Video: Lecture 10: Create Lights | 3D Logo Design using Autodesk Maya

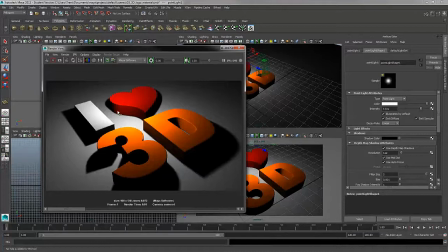[4:10]
If I take another test render, see how that just emits the light and you can see that the hottest color is there in the center around the logo. So that's just a good practice to draw the attention from the viewer. Also all the shadows are kind of emitting away from that source, so creating some nice drop shadows there.
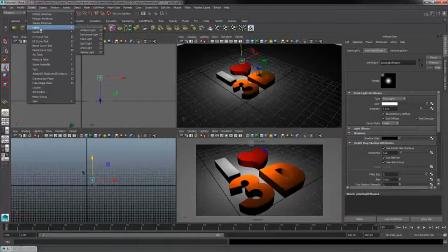[4:28]
So I'll keep that image. And at this point you can do the same. So now go ahead and create a point light in your scene. Remember from the creation menu, we can go to lights, point light, and play with the settings. Play with the color, the intensity, the decay.
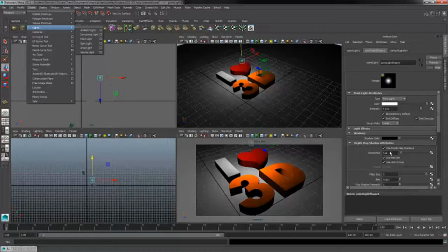[4:44]
Also turn on shadows and turn shadows off to see the difference between how shadows affect the scene. So play around with the light and find where you'd like the primary light for your logo, and then we'll resume with the project.
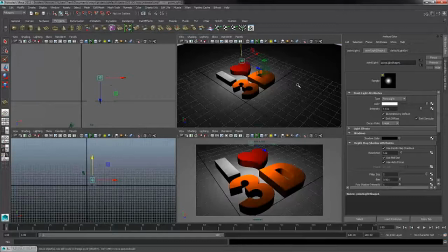[4:59]
All right, so now that I have my first initial light, I can begin duplicating my light and creating a three-point lighting scenario and really that's just a technique to light all areas of my logo.
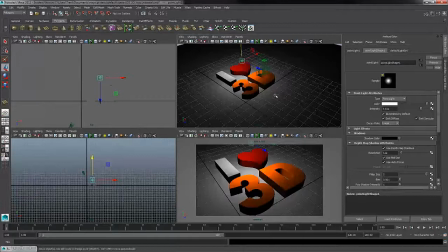[5:13]
Now really this process is a trial and error, there's some theory to three-point lighting but overall it's whatever looks best at the end of the day. So feel free to experiment and if you have lighting backgrounds or lighting experience you'll probably feel very at home working in this 3D package and playing with lights.
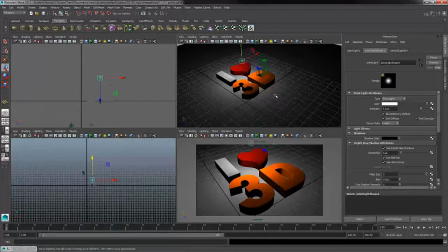[5:29]
If not, just feel free to explore and you'll have a lot of fun playing with the lights and the colors and seeing how that affects the final render. Now for the light right in the center, I'm going to give this just a nice cool color. So I'm going to change the hue to blues and I'll give this just a tinge of blue.
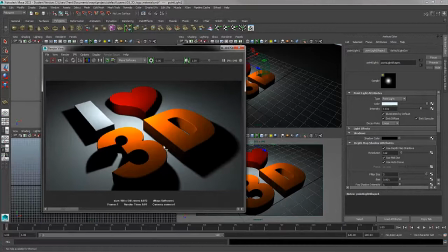[5:48]
And if we take a look at the render, you'll see how this will just introduce a nice cool color to the overall scene.
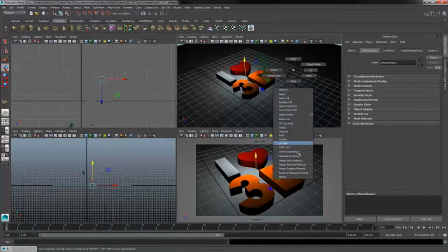[5:55]
Now, one thing, I can see my background is just the default gray Lambert material. I'm going to take my background floor at this time and assign a new material, assign a Lambert, and here's where we could have fun as well.
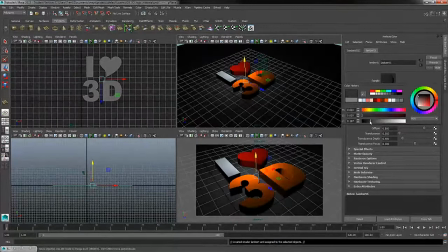[6:08]
We could have a white background, we could have a black background, we could have red backgrounds, and we could explore with different things,
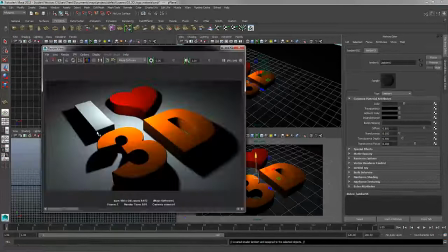[6:15]
but I'm just going to start with a nice dark background so that the color of my white logo and the orange really contrast and pop off of the background. down.
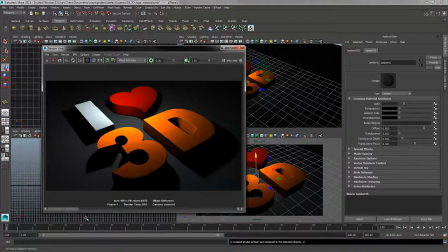[6:22]
So let me just pull that back up and see how that dark gray material works. You can see that that really makes the logo pop quite a bit more than what we had just a moment ago.
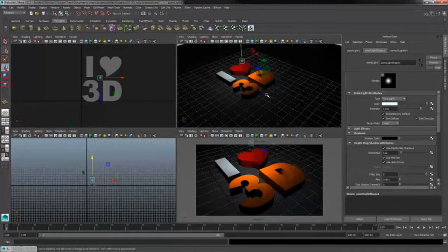[6:33]
All right, so now let's create a few more lights. I'm going to keep this image. Now once we've taken the time to set up one light, we don't have to repeat that procedure from scratch.
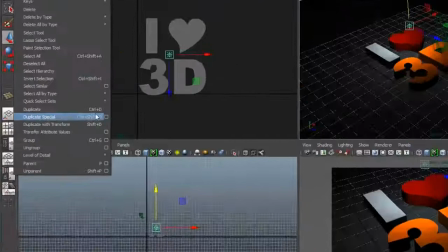[6:43]
Rather, we could just duplicate the initial light. So with my light selected, I can go over to edit and down to duplicate.
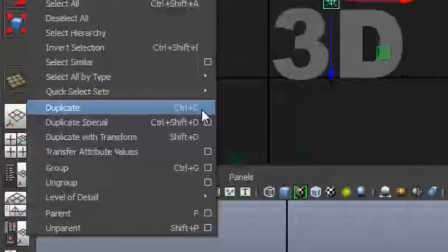[6:50]
Also, notice that the hotkey is control D on the keyboard. So, if you're trying to remember your hotkeys, you could use control D to speed up that process.
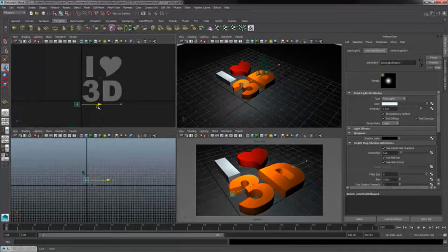[6:59]
All right, so we've duplicated the light. I'm going to use my move tool, hitting W on the keyboard. And in my top view, I'll move this light to the lower left-hand corner of my logo.
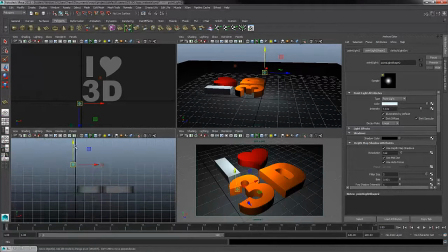[7:09]
And then in my perspective view, if I navigate around, I could see where that is. I'll also zoom in in my front view and get this a little bit closer to the logo.
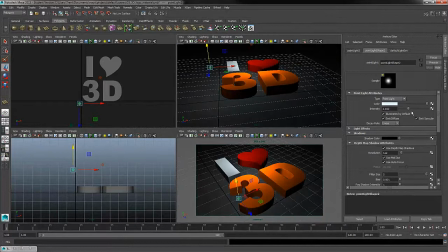[7:20]
and with this light I'm going to turn down the intensity and again we can look at our perspective view and our in our camera view so before we even test render get kind of an idea how this will look so I'm just trying to create this light a bit softer so that it doesn't overpower the main light that I have in the center but
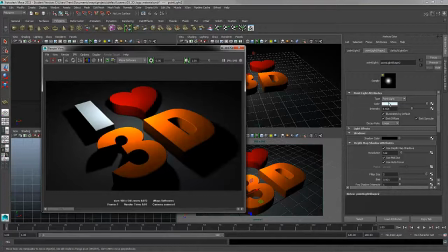[7:36]
at least it'll light up this lower corner because currently you can see that this corner really doesn't have any lighting so far and then
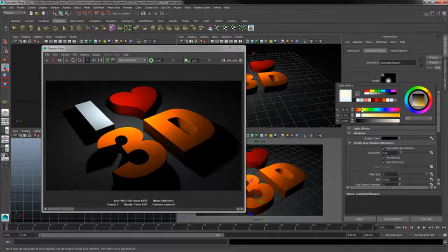[7:44]
just to contrast the center cool color I'll start to give this a warm color so I'll switch over to an orange. And as we're playing with the software, we're also talking about color theory, lighting theory, three-point lighting.
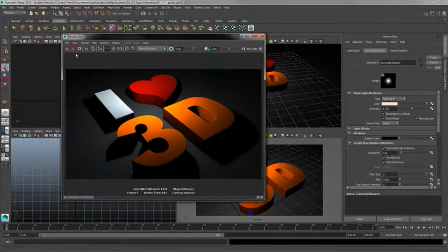[7:58]
So we're talking about a few techniques to get the best lighting solution for our render. Okay, so we have our second light. Let's go ahead and create a render. All right, so see how that lights up those darker areas down below the logo.